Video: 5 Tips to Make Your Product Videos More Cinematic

And where I see a lot of people make some mistakes to get that energy is first,
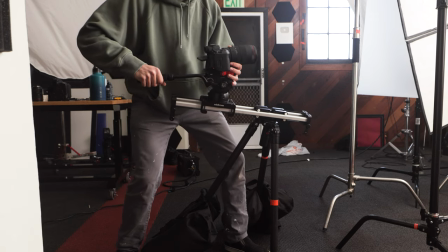they keep their camera just on a tripod to get a stationary shot. and then I also don't have my slider at the regular angles.
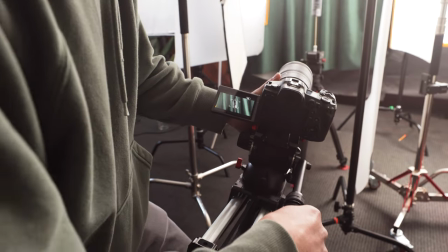By playing with it like this and keeping my product in the center of the screen while I'm moving the slider will create a lot more unique and energetic shots, similar to my five slider tips and tricks video that you can check out here. One last thing that we can do to add a little bit more energy is actually use our products itself. Depending on the products that you have, you can use something like these to give a cool mist. So what I'm going to do is I'm going to push the camera in really fast. We're going to have the can rotate forwards.
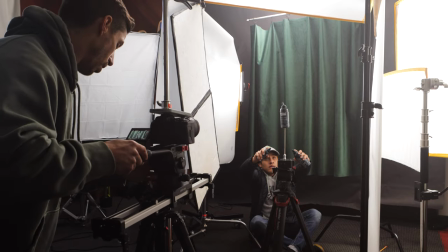And right when it rotates forward, I'm going to have Alex go and shoot a cool mist. We're going to shoot that at 120 frames. And that's three different things that we're using to bring energy into the shot. We have the tripod and slider. We have the rotating of the product. We have action with water and mist. This is all creating movement and energy. And then we speed ramp it and we can get something that looks like this. here's johnny next trick is we're using light to create energy and the way that we're doing that is we have a projector back here that's
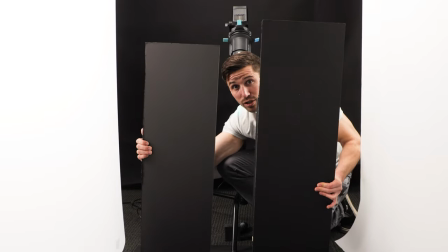making a straight beam on the bottom of our board then with these two boards right here i can separate them to shape our light and have it grow
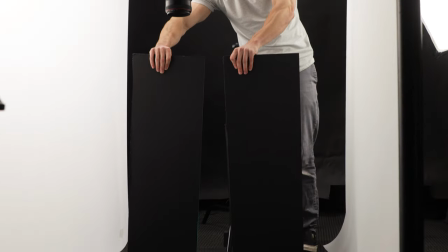across our shot the trick is you just have to be nice and smooth with the movements and practice a few times to have it separate like so
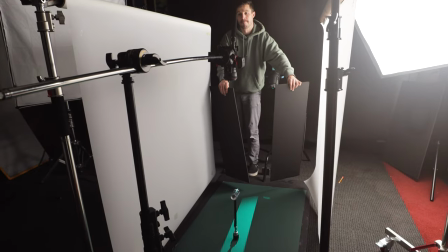but in camera it looks like elevator doors almost are opening as the light beam grows onto our background what we're doing here is i have the
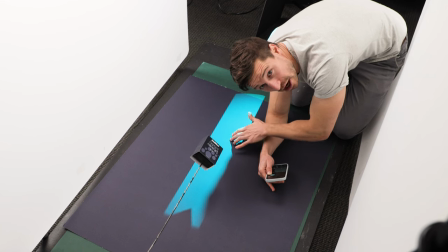product actually raised off the ground so that this blue light is not hitting the product at all and casting a weird shadow
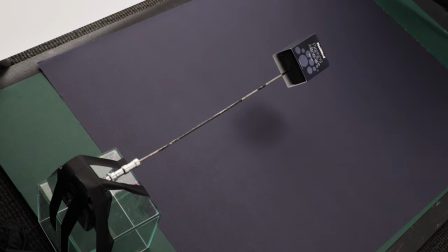otherwise we have the product on a rod and it's connected to the spinner so we're gonna have the product spin once it lands face up boom all the lights start to
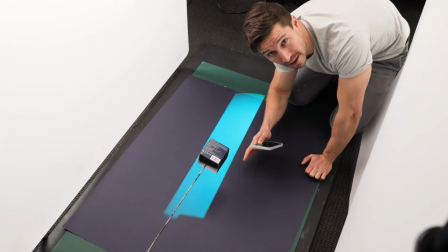turn on everything starts to happen and it's going to look like this.
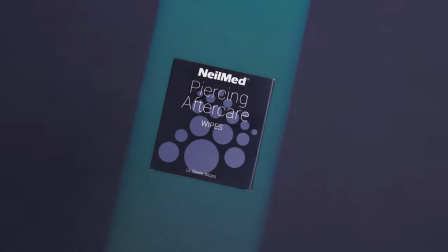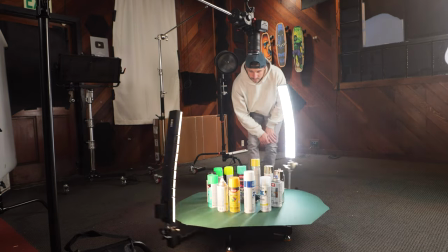For this shot, I'm using light again to create a really cool technique. And what I'm doing is I've attached two Cyrus bendable light panels and I'm put them on my 360 rig and I'm using the spray paint cans to create shadows around the shot.
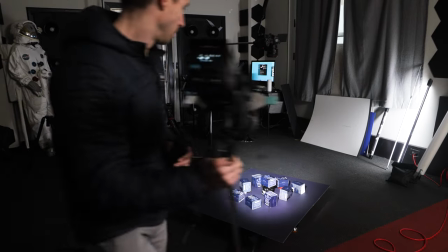Now I'm attaching one light to the 360 rig and using the product itself to create the cool shadows like this.
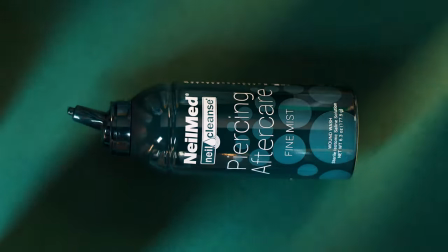Last trick, physics and geometry. Everything that your teachers told you was true. So what we're doing now is we've tied a string to a balloon and we're gonna swing it behind our product.
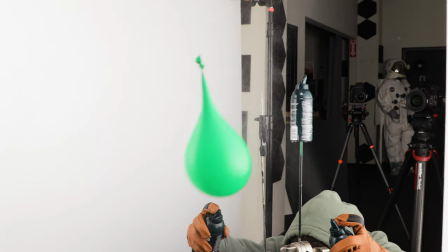And right here, we're hiding a needle that's sticking out. So right when this swings, boom, an explosion of water comes right around our product. Now that we've got our shot, we're gonna do a clean frame of the same exact thing. We've removed the product. We're gonna slide it in. And I'm gonna match those two shots so that it looks perfect and gets a shot like this.
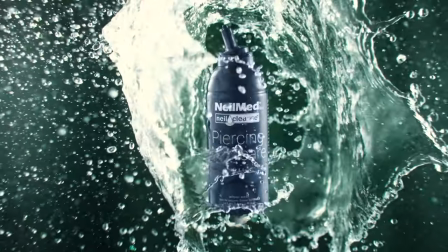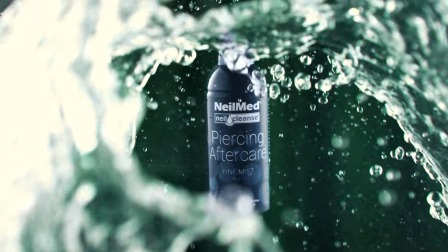And that's it for this tutorial. I hope that you enjoyed it. Please like, share, comment, and subscribe. And if you want to up-level your product videos, you can check out my product video course. It is in the link in the bio below, but it's productvideocourse.com and you can start making money from home just like me and my tutorials that I teach on that course. And thank you so much for watching. I can't do it without you guys. So I really appreciate it. Until next time.